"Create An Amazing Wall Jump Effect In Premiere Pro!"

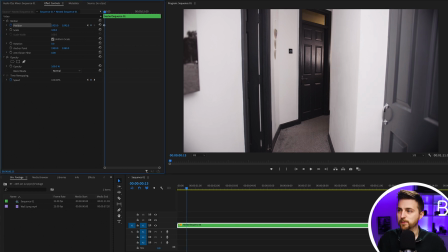We'll go roughly half a second over, move the position up and to the right. Then we'll move another second over. We'll go down and left. Then we'll go another second or half second over. We'll make another small adjustment. And if we play this back, you'll notice there's some nice subtle camera movements.
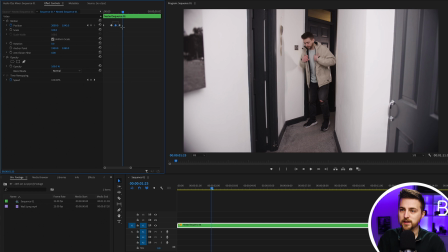Of course, if that's too quick, then just make those keyframes, the gaps in between those keyframes, even longer. Then we'll just highlight all of those keyframes, right click, temporal interpolation, and select ease in.
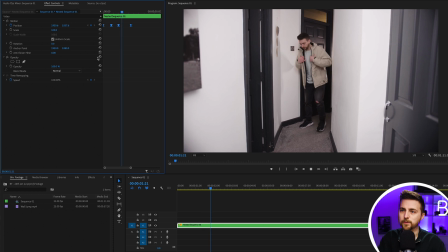And that's just going to make that all feel a little bit more natural. So now you can just copy all of those keyframes.
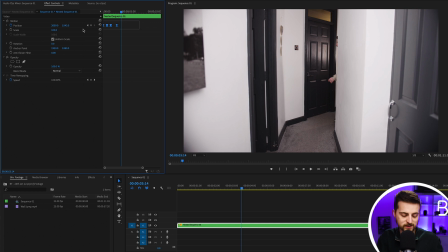So highlight them all, Command and C on Mac or Control and C on Windows. Then Control and V or Command and V to paste that in. So we'll just copy and paste those keyframes in so that we've got that nice movement throughout.
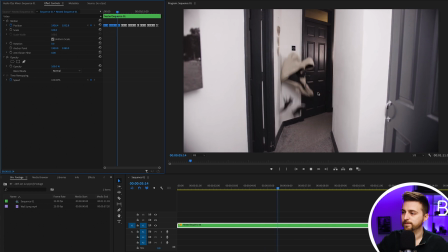And as you can see, this is what we end up with. So it looks like somebody's holding the camera and they're just moving the camera a little bit.
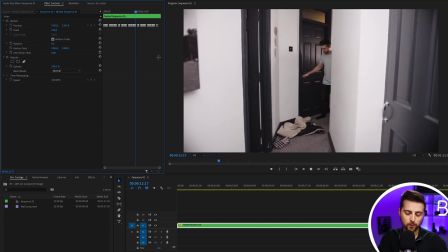Of course, if anything doesn't feel natural, then go in to those keyframes and make an adjustment. But that is the effect essentially now complete. Now, if you really wanted to make this seamless, then you could go back into this transition here.
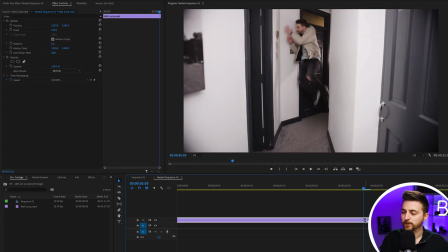We'll drag the first video up and we'll just move it to the right over 2 frames. So we'll just extend that over and we'll just cut there. Then at this point, you can just create a new mask around this person. So we'll go through your Bezier tool and we'll just draw a mask around them like this.
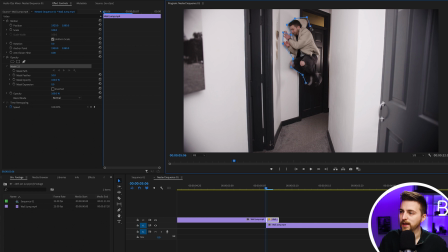Now, make sure you do yours a little bit more cleaner than I'm doing here, because this looks very rushed and very ugly. So as you can see, there's a little bit of a hover, but if you do that mask, if you create that mask and then create a new keyframe on position, scale and mask path,
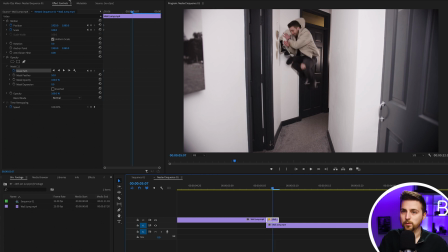if you then move over, let's go 1 keyframe, we'll move the position to the left, we'll shrink the scale a little bit. As you can see, this is the importance of cleaning up that mask, because we can see the door, that's not going to look too great.
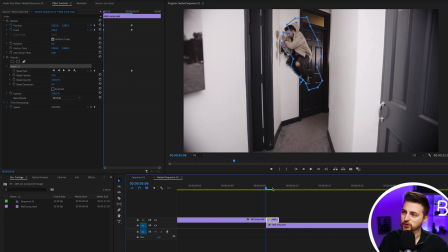And then just by shrinking that down, that's just helping that transition from myself to the coat and the shoes. If you wanted to, you could shrink that down even further on the next frame across. So we'll shrink that down to here.
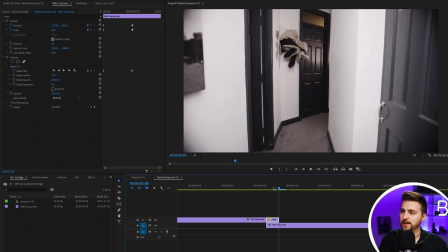And then we'll just delete the keyframe there. So let's see how that looks. There we go. Instantly so much better. Of course, though, that is not actually required. You don't need to do that. If you just get rid of that, you can see the transition works really nicely with a hard cut.
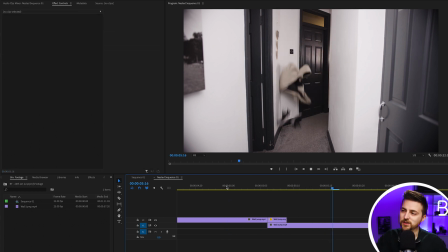But if you did want to just transition in a little bit more, then you can do that. And then of course you can just push this over to the left just a little bit so that there's an even quicker transition between these 2 clips. And that is how this looks.
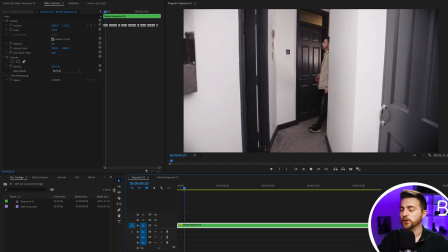So if we go back to our main sequence and we play this back from the very beginning, you notice we've got this really awesome effect now created inside of Adobe Premiere Pro.
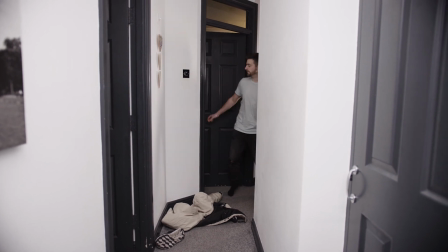So all we've done here is basically just cut multiple clips together. And because the camera was on a tripod, there was no lighting changes. We haven't had to do any dramatic masking or removing of anything. And this means we haven't needed our clean plate.
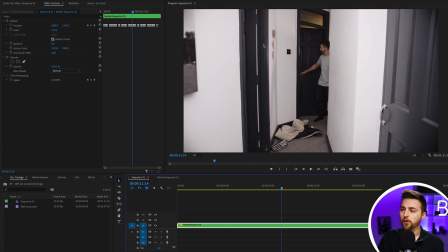Of course, though, if I was casting a shadow on this wall over here when I was throwing the coat and the shoes, then I would need to use that clean plate to just mask around that shadow to remove that effect. But in this example, I was very careful and therefore didn't have to use it. So there you go. Thank you ever so much for watching this video. I really do appreciate your support, and hopefully I will see you on the next video. See you there.